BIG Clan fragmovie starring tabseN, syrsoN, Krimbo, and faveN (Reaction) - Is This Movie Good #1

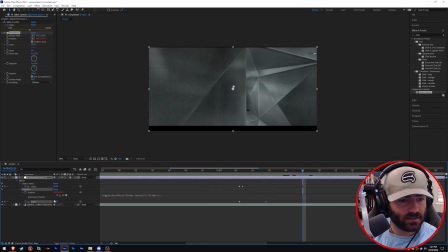[4:04]
So what that will be is we're gonna go maybe like, yeah, like 20 frames after it initiates, and we're gonna bring everything back to their normal values. Okay, cool. So you have this normal scene that's playing out, and as soon as the shot occurs,
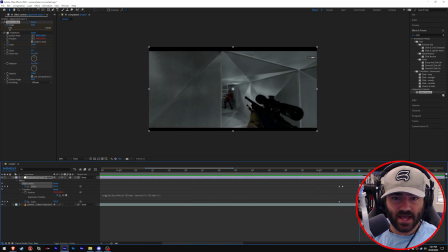[4:23]
it zooms in and it starts to shake the screen. Okay, so let's see how that looks. Ooh, okay, so a bit too much.
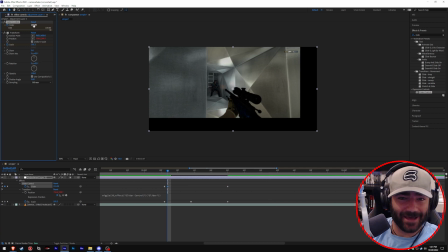[4:34]
Let's scale back the wiggle just probably by like half. There we go.
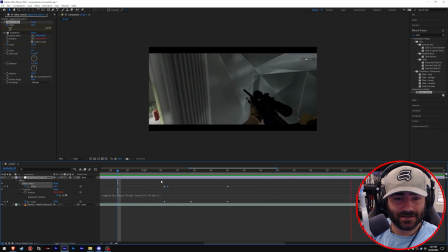[4:40]
All right, let's see how that looks. All right, cool. So it happens pretty fast. What Zach does is what Zach does in the video, he slows it down, and then that way he can have a little more finesse with the wiggle and the scaling it won't go as fast.
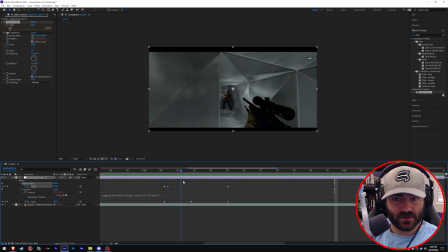[4:59]
But yeah, as you can see, it scales, wiggles, and then comes back down. Probably make this scale a little bit. And he probably plays with like the easing. So we'll just highlight that, shift F9, and that'll ease in. Yeah, but yeah, it's a common thing that editors do now.
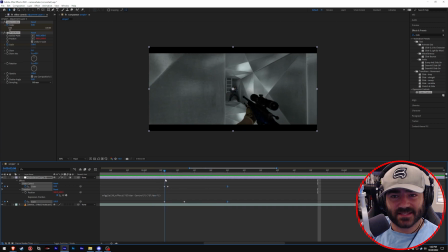[5:19]
They you know, they scale and they shake. I think there's a time and place for that type of thing to really add impact, but it seems like Zach overuses it a bit on this first sequence on Overpass.
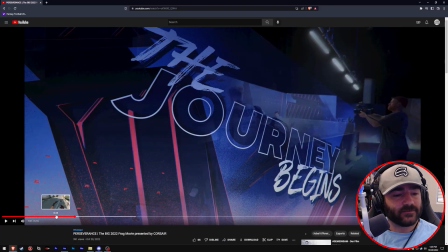[5:30]
Just a heads up, there's a flow video coming out that teaches about flow. Zach seems to have that, so I'll show you.
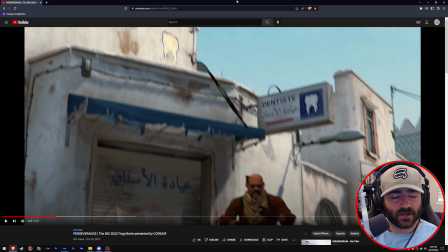[5:37]
Ready?
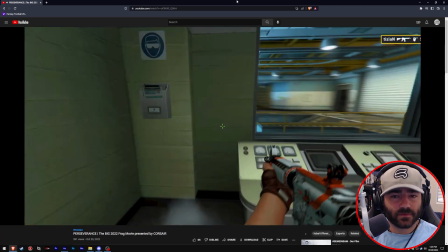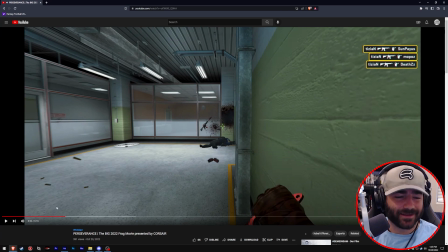[5:45]
Cool. See, never mind. I lied. Here.
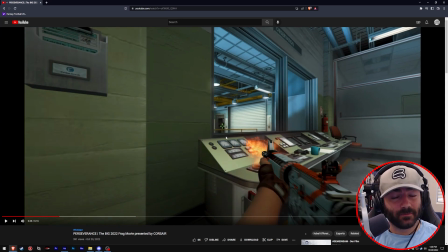[5:51]
Do you see how he started the shooting on that beat? Dun, dun, dun, dun, dun, dun, dun, dun. Shooting, shooting, shooting, shooting. I teach this in my flow video, but he gets it there, but then he misses this sync part here. The shooting should have started.
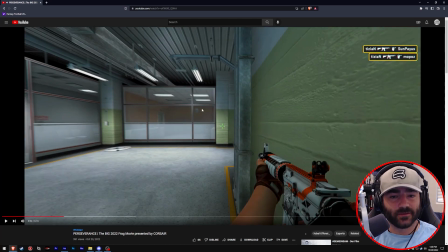[6:14]
Shooting should start there, but unfortunately, it comes after the beat.
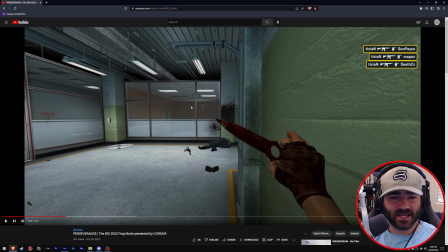[6:21]
I think that kind of ruins the flow a little bit. Missed that opportunity. That was good.
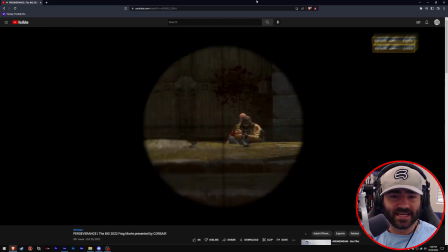[6:29]
Yeah. Pretty easy sync opportunity.
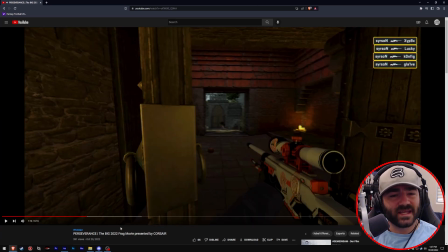[6:35]
Ooh. See right there. Okay, so he has this like sync pattern going, right?
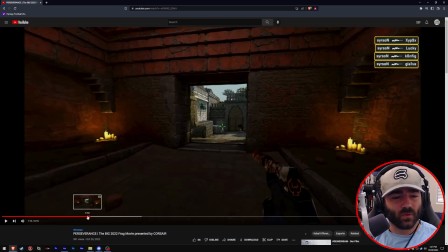[6:40]
He was hitting the shots on the ones, but then he hits it on the 4 there. And I feel like that messed up the flow just a little bit. If he could have just slowed the clip down just a little bit, almost imperceivable, he could have hit that on the first beat there and really kept that flow, that sync pattern going, and really that scene would have really felt good there.
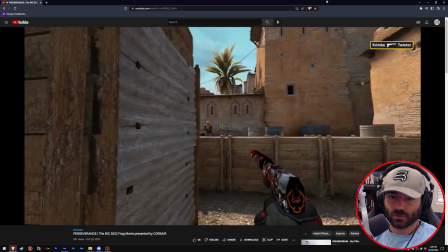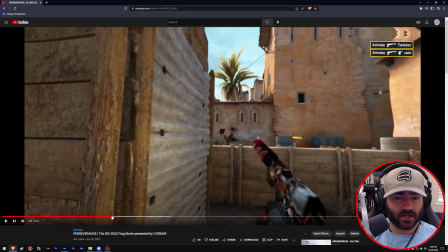[7:06]
Yeah, okay, so that felt really good. Okay, there's like 2 weird juxtapositions there.
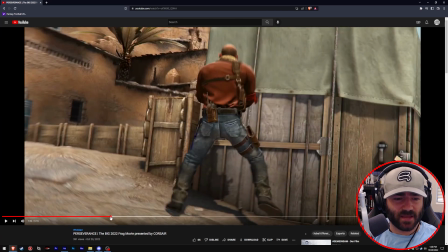[7:13]
That shot and the directing felt really good. This like came out of nowhere. This like startled me almost.
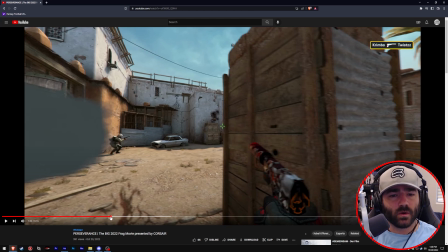[7:18]
A huge part about making frag movies is you want to prepare the viewer's eyes for what's to come. Okay, so for instance, say somebody comes out of this smoke, right? Lighting the smoke up almost imperceivably, but just a little bit, is one way to give the viewer context clues as to what's to come and to prepare their eyes.
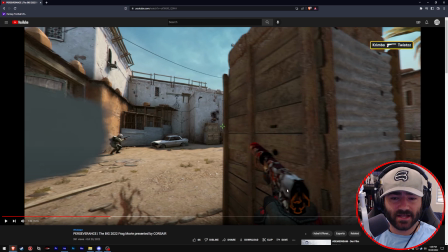[7:36]
Maybe even starting the cam from behind the player here and then moving it around the box to show the guy going up on the platform there on B would have been a good idea. Coming out of POV into the third person would have been a good idea. This does a 180, which, you know,
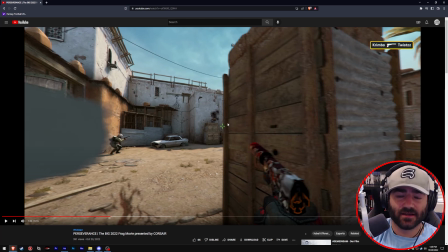[7:51]
not always the best thing to do, and then places it on the other side of this box and then on the other side of another box. From a filmmaker standpoint, it jumps locations and really takes you out of your place in the scene.
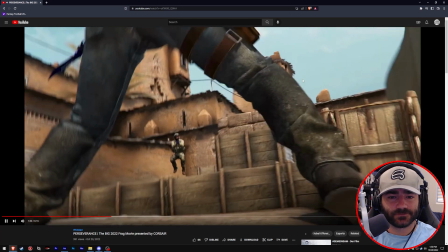[8:04]
And also just the sheer fact that the velocity was just a little off. It like wiggles and like, you know, just a little too fast.
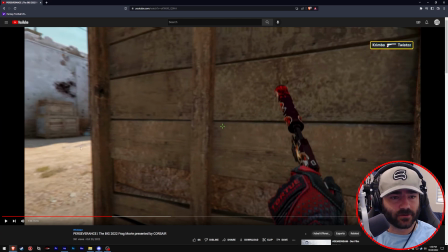[8:11]
That's okay. Film blur looks really good.
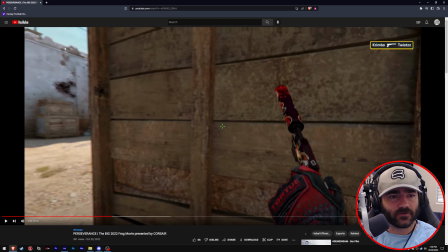[8:13]
I don't think Zach uses frame blending. I think he uses real smart motion blur. But yeah, it looks good. Feels smooth. I think Zach recreates his kill feeds because real smart motion blur just absolutely destroys kill feeds.
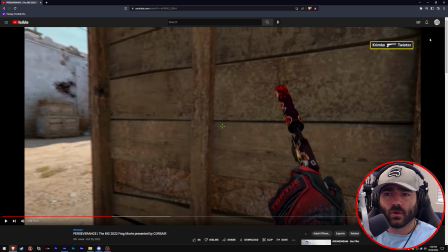[8:26]
It like does this like weird thing because the algorithm doesn't know how to apply motion blur to these little icons. And I'm going to go out and say that Zach probably records with no crosshair and just adds this crosshair in post because it also destroys crosshairs. So yeah, this...
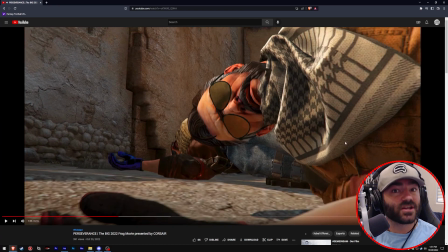[8:46]
Ooh. Okay, so that was a great way to use shake.
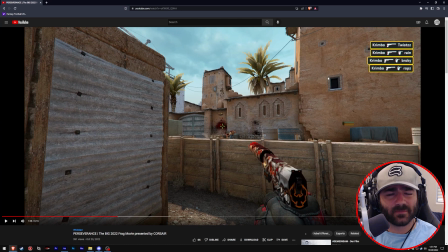[8:50]
Oh, that feels so good. Coloring's cool. It's like pastel, almost muted in a way. Unique coloring. I don't hate it.
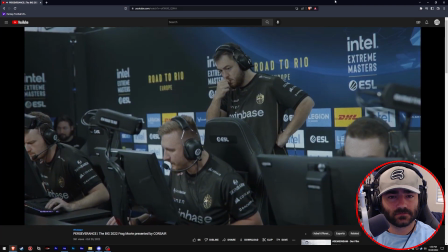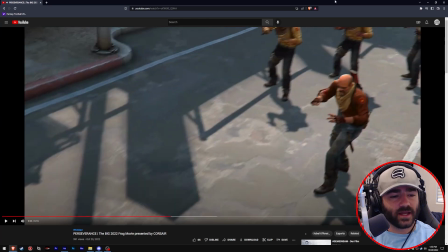[9:05]
Okay, so if you look at a video as a 3-act play, that was the end of the first act. This is probably the beginning of the second act. Starting it off with, you know, some concerned looking players with some live footage.
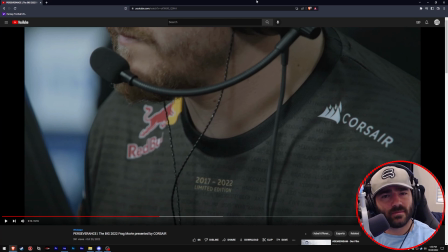[9:19]
This feels good. It feels like it's its own little compartment. It's beginning the next act of the video. It's leading into sort of like this, you know, narrative of them facing some tough times, but overcoming. So yeah, I like it.
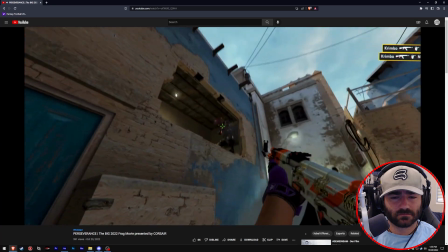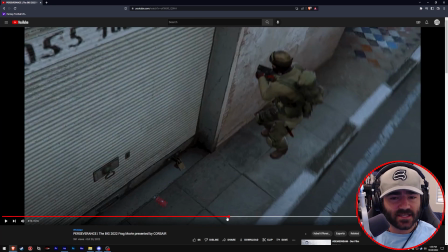[9:40]
Zach is a capable editor. I would like to see him in the future work on his cam path control.
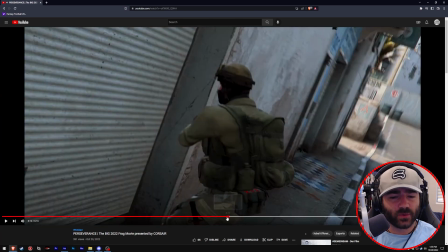[9:47]
It's a bit much when you're switching scenes.
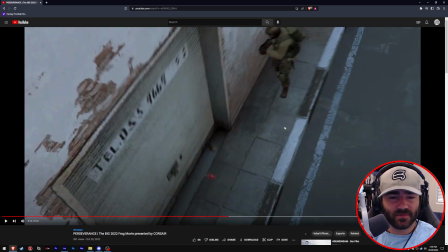[9:51]
from Mirage and you're making an establishment cam, the last thing you want to do is make this very chaotic, out of control, swooping cam that starts up high and comes down low, which this one does.
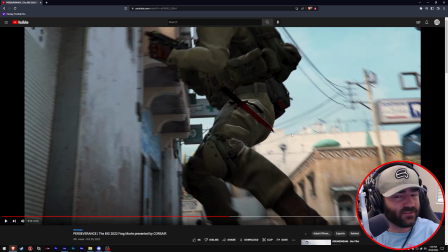[10:05]
It looks like, I can't even imagine what it looks like drawn in the map. Probably just all over the place, right? I would just like to see that cleaned up a little bit. Again, time constraints are a bitch. I get it. From a design standpoint, go with something simpler and then add, you know, some organic wiggle post-production.
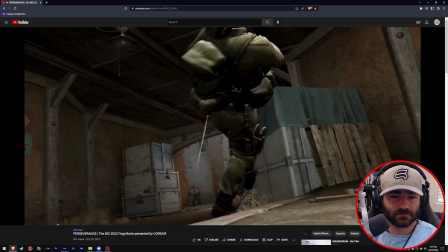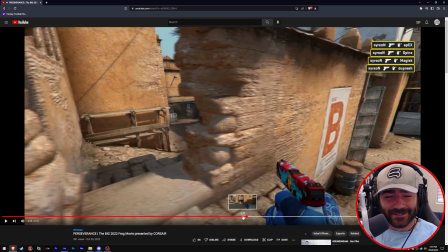[10:30]
Okay, so remember what we talked about earlier? That's shit. I mean, I get it.
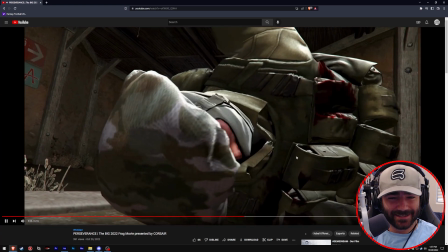[10:36]
I think... yeah, I mean, if he would have...
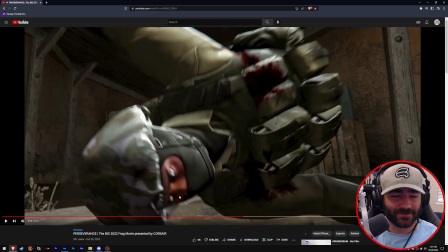[10:42]
I think I get it because, you know, the player comes at the camera, dies, and you're sort of like looking at the player's face.
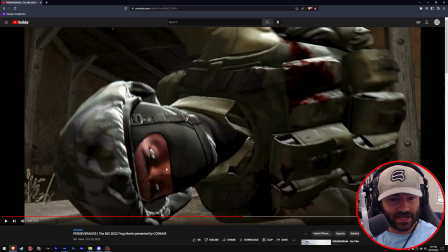[10:48]
It would have been great if he slowed it down here and then cut it to here.
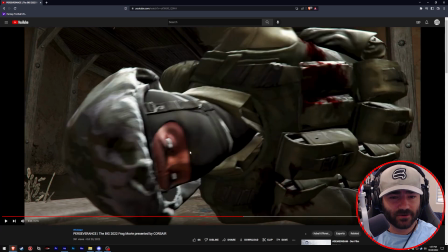[10:54]
That would have been probably a little more clever transition, right? From here to here.
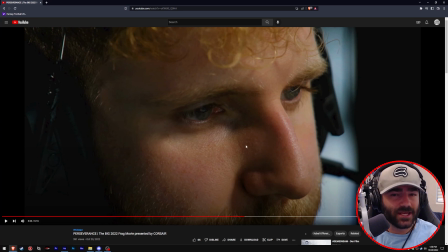[10:59]
I felt like that would have been like kind of cheeky, you know? This felt weird though. Again, cutting live footage into your in-game without much context or relevance.
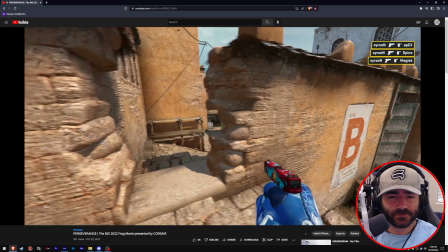[11:10]
Never was a fan, but I get the sentiment. I feel like he missed the sync there.
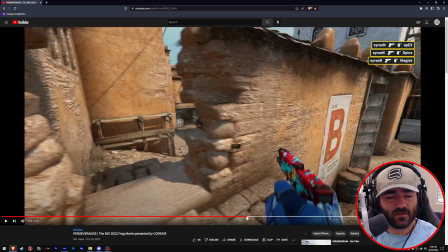[11:18]
It feels like it's off by 1/4 of a second.
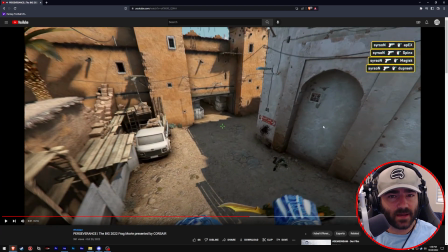[11:22]
I do like the sudden absence of music and just the knife and the in-game playing. It's a nice touch. Having like just very simple scenes like that, especially after a very grungy sounding soundtrack, it's I don't know, it's nice. It's a warm feeling.
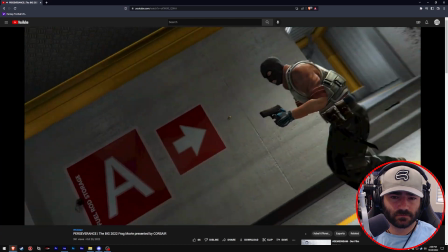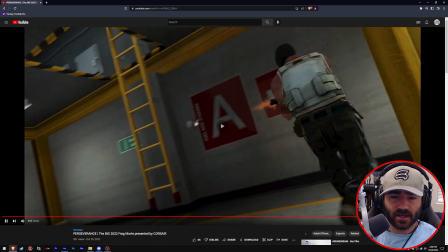[11:47]
Yeah, okay, so this is a really cool thing that I like here. This is so simple, but this feels right.
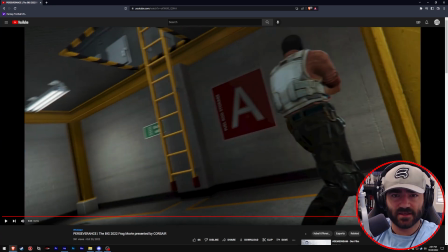[11:54]
Zach follows the player around the corner, and instead of just turning the camera like this, he tilts it to go around the corner.
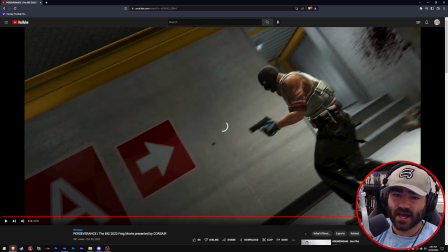[12:03]
And that little detail is something that I really appreciate because it almost feels like you're on a
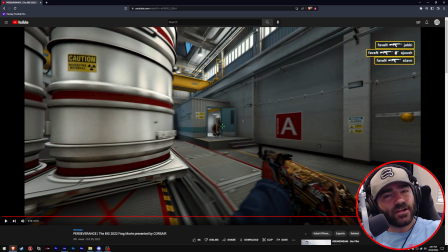[12:11]
highway or like a roller coaster and you're going around a turn, and you know how the highway or the roller coaster banks so you don't feel lateral G's? He kind of takes that concept and he applies it to his camera work.